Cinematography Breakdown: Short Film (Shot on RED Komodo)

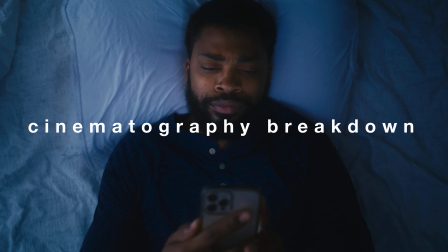0:14 I was going through some footage from a short film that I shot earlier this year. Actually, we covered a scene from that short film in the last video on how to use color, and I noticed that there's like 3 scenes in particular that I shoot all the time. Right? It's the person in the bathroom looking in the mirror, you know, crying or brushing their teeth or doing something like that. The person the doorway scene. Right, where it's like you're arguing with somebody or you're talking to somebody or somebody comes knocking trying to sell you a vacuum cleaner, right? And then you have the laying in the bed, tossing and turning, I'm texting somebody scene. So I thought it would be helpful for us to go through those 3 scenes, see how I lit them, right? Now it doesn't mean that that's the only way to light it. There's probably hundreds of ways to light this, but just kind of looking through these scenes, and if you find yourself in a similar situation, then maybe this could help you out. We're going to get into it pretty quick today, but in case you haven't been here before, I'm Paul. I'm a cinematographer. All right. I got short films I've worked on. I got some of my own short films. I also do some corporate work. I also shoot videos for small businesses. And I'm going to link some of these short films here so you can check them out and let me know if you like them. All right. But we're going to jump straight into this thing today. Let's go over the first scene, which is the doorway scene. We got 2 characters here. We got guy that's knocking on the door. We got the other guy that opens the door.
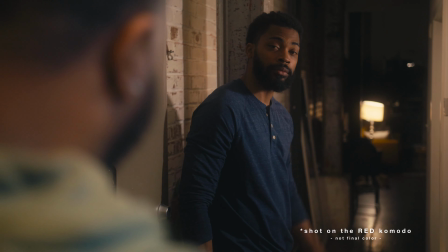1:42 All right. Nothing too crazy. We've seen this a million times in a million different movies.
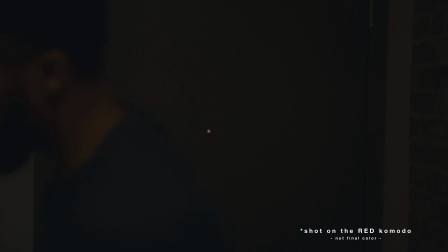1:48 Okay. But let's go over this real quick. Let's see how we lit this thing. All right. So this first character here, this is Trey.
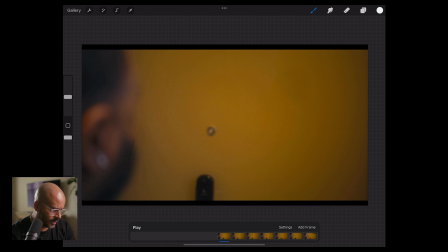1:55 I'll put his Instagram on here. Go check him out. What we did is we had a aperture, right? We had a 300D on a C stand. We also had a light dome on there. And we had the grid on here to kind of control the spill a little bit.
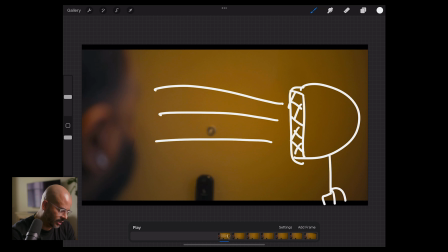2:11 And that is providing this light that you see here. The main reason we did that is it was too dark. You could barely see him. And I wanted you to be able to see what was going on in the shot, right?
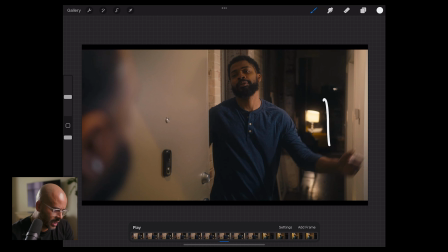2:22 It also helped us here because we had that same 300D, right? And what that was doing was it was bouncing light off of this door and kind of helping fill in that side of this character's face, right?
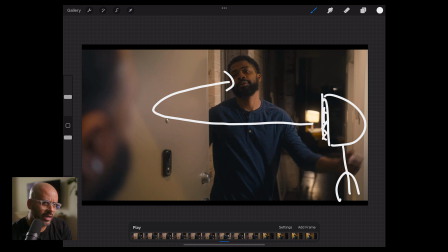2:38 It wasn't falling into darkness as much as Trey's character was, but the contrast ratio it just wasn't what we wanted. So that's what kind of helped light that up a little bit. So it was serving 2 purposes.
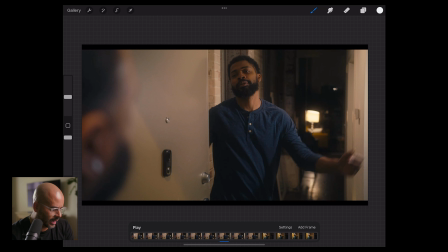2:51 And then what we did for this side of Blair's face right here is we used an aperture B7C, right?
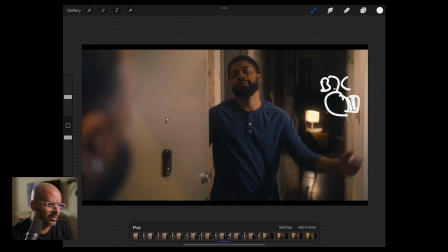3:03 I cannot remember if we put that on a light stand or if I just threw it in a lamp or something, but that's what's providing this light that you see right here. Okay. We did not have a lot of time to, set up another light. We didn't have enough time to soften that light.
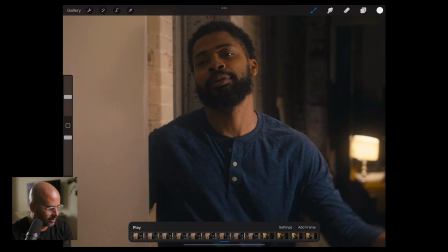3:21 And that is why you kind of see this harsh little roll off here, the separation where it's just like light right here and then dark right here. I would have liked to add a light in there where we kind of like separate, or not separate, but we can kind of like soften things up a little bit.
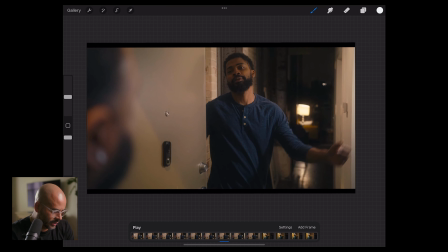3:38 But it did the trick. All right. We also added a B7C light bulb in this lamp right here for some visual interest. And we had an aperture 120D
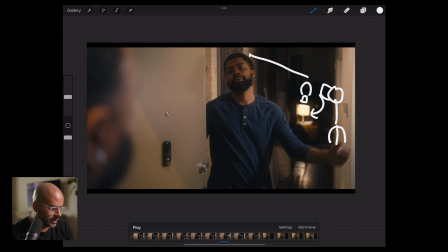3:54 with a dome that was lighting up this part of the hallway, right? And what that did was, we had the character kind of walk through the hallway at some point, but even in this shot, you can kind of see what it does, which is you have your light right here.
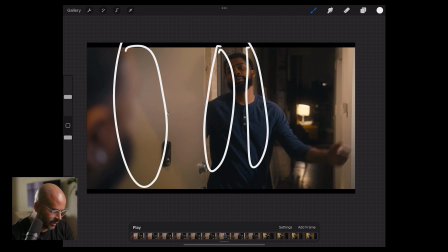4:14 You have a little bit darker right here. You have light right here, dark right here, light right here, dark right here.
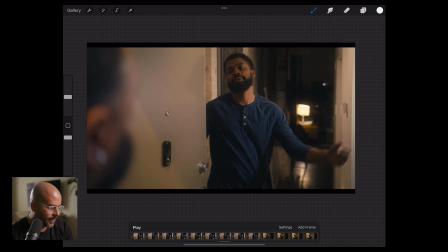4:21 So you get this kind of like checkerboard type of effect. And that kind of helps create that depth in the scene that you wanted, right? So if I could go back, I would have definitely liked to soften this light a little bit more, but I had to make a choice with the time that we had, with the budget that we had,
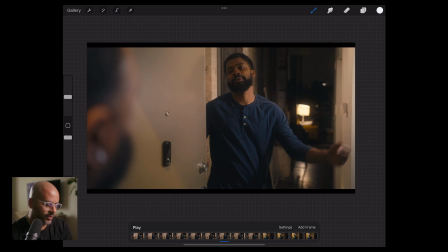4:40 and I thought that it was more important to make sure that we had that kind of checkerboard effect. But that's essentially all we did in this scene. We had 2 B7Cs, and then we had the 300D that was serving 2 purposes. The last thing I will mention is that we had some ceiling lights in here.
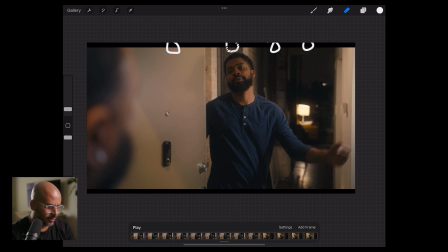4:57 I think there was actually 4 of them. And what we did is we knocked out, like, you know, that's supposed to be an eraser, but that didn't work out. We knocked out 2 of them, so it made things. It kind of helped us create that checkerboard effect that we talked about.
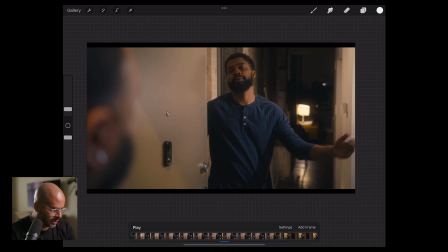5:14 But that was it. Pretty easy shot. One last thing I'll mention that really doesn't have to do with the way that we lit things, but
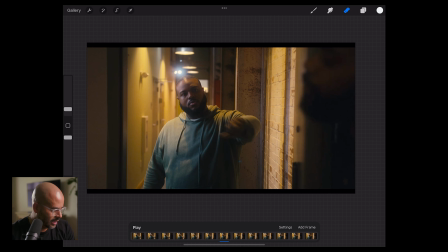5:22 this is not the final shot, so we're gonna be able to work with some stuff.
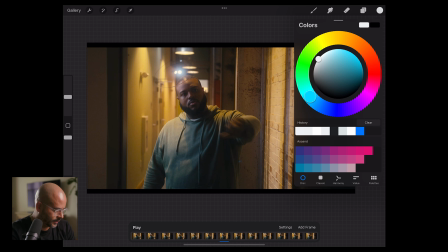5:27 But this right here, go back. This right here, not too happy with that.
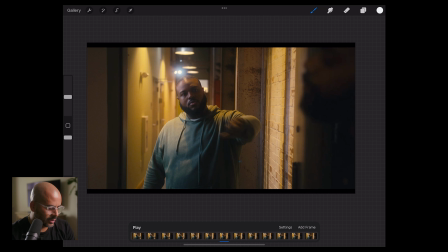5:35 In a rush, and I should have paid more attention to it, but you know, not much that I can do now.
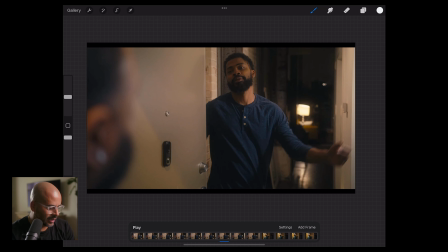5:43 Even if I tried to like do some kind of mask or something in post, it's not gonna look great. So be mindful of what's in your frame. That's something that I try to do. I try to get things right in camera, but in this situation, I let a little something fall through the cracks. You know what I mean? The next scene is the looking in the mirror because I'm so sad, and you know, whatever scene.
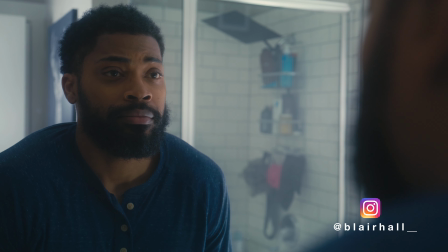6:04 All right, this one's pretty simple. We did this one relatively quickly.
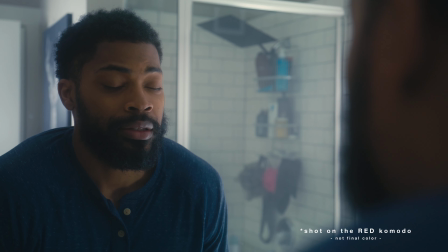6:08 We lost our location, and now we're at Blair's apartment, and this is Blair's bathroom.
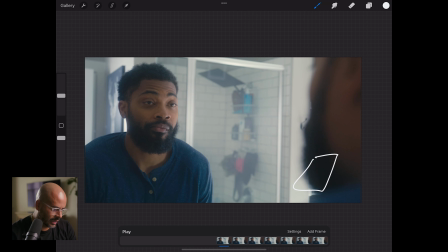6:14 And what we did is we took an Aperture Nova and I placed it on the floor in this corner of the bathroom, and it was bouncing light into the corner of the room. Now, I also added one of those cheap diffusion sheets that you can get on Amazon.
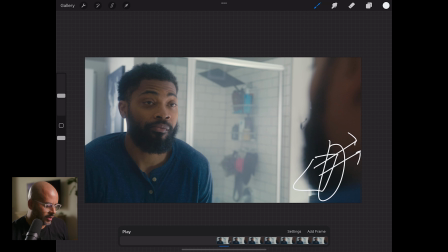6:33 I added that to the front of it. It's already a soft light, and when you add that, it softens it even more, and when you bounce it, it softens it even more.
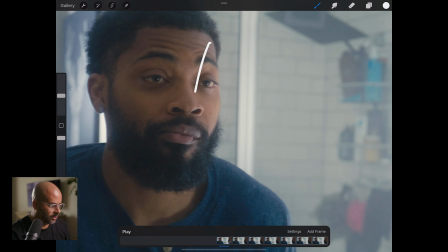6:39 So what that does is it gives us this nice, you know, roll off from the light to the darker side here. In contrast to what we saw in the hallway shot. It's nice and smooth. You don't have this like dividing line like you do in the other one.
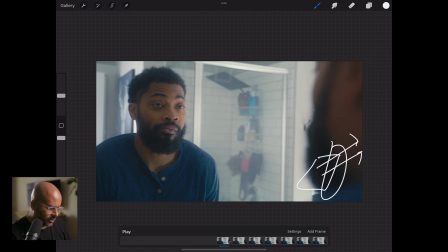6:56 So the only thing I would do different is I would put that light up higher, and I would have had it, instead of being on the floor, I would have had it shoot into the ceiling. And I would have kind of controlled the exposure a little bit more. We were kind of in a hurry, and I'm usually not the let's do it in post type of person,
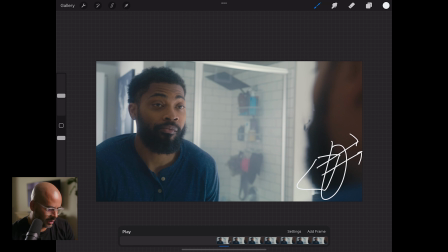7:14 but this kind of stuff we can work to kind of address the exposure and the framing, all that kind of stuff. So the last light that we had was we had an Aperture 120D with a Fresnel, and that's outside, right outside that door you see there, and it was kicking light into this little corner here.
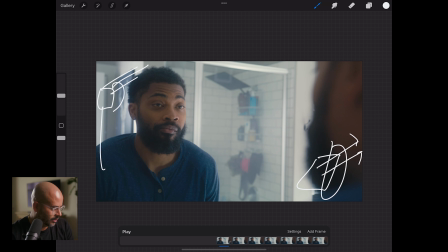7:32 It's trying to give us the illusion that there was 2 windows. There was one window outside that door, and there was another window over here lighting the scene. But that's all we did. I think, to be honest, I have some clips. I might show you a clip that I shot on an iPhone.
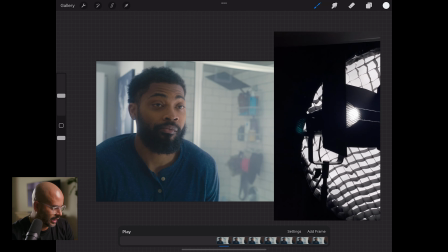7:47 You might see a 300D that was on a light dome that was kind of like shooting into here a little bit.
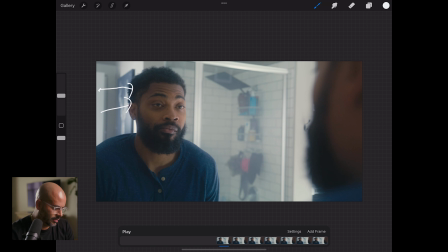7:52 It just kind of helped fill this space up a little bit more, so I could get the exposure levels that I wanted.
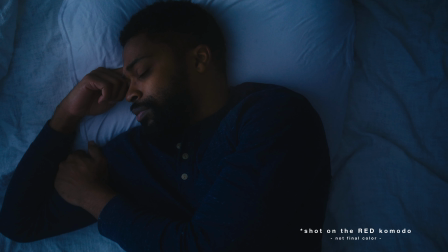7:59 But that was it. So this is the last scene. This is the person laying in the bed, you know, texting or tossing and turning or crying or whatever.
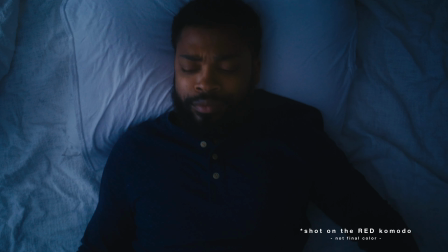8:07 And before we break down the lighting on this one, I remember it was a few years ago,
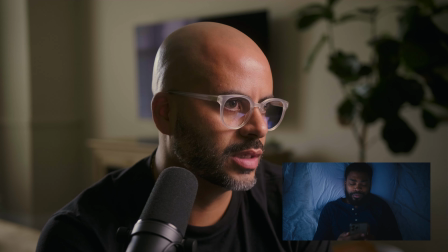8:13 this DP told me that they had a shoot in a warehouse, and they dropped some sheets on the floor with a pillow,
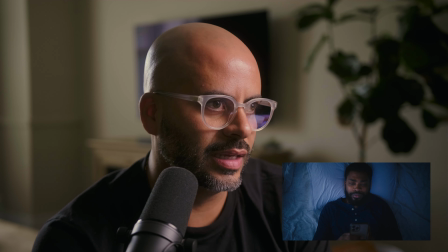8:18 and they did an overhead rig, and that's how they got the bedroom scene. You know what I mean?
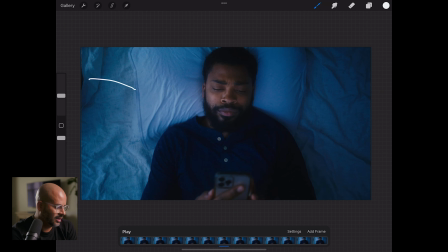8:22 The person laying in the bed scene. And you can kind of see it here, where the sheet is folded up. I mean, that's exactly what we did here. We just threw some sheets on the floor and we got it done.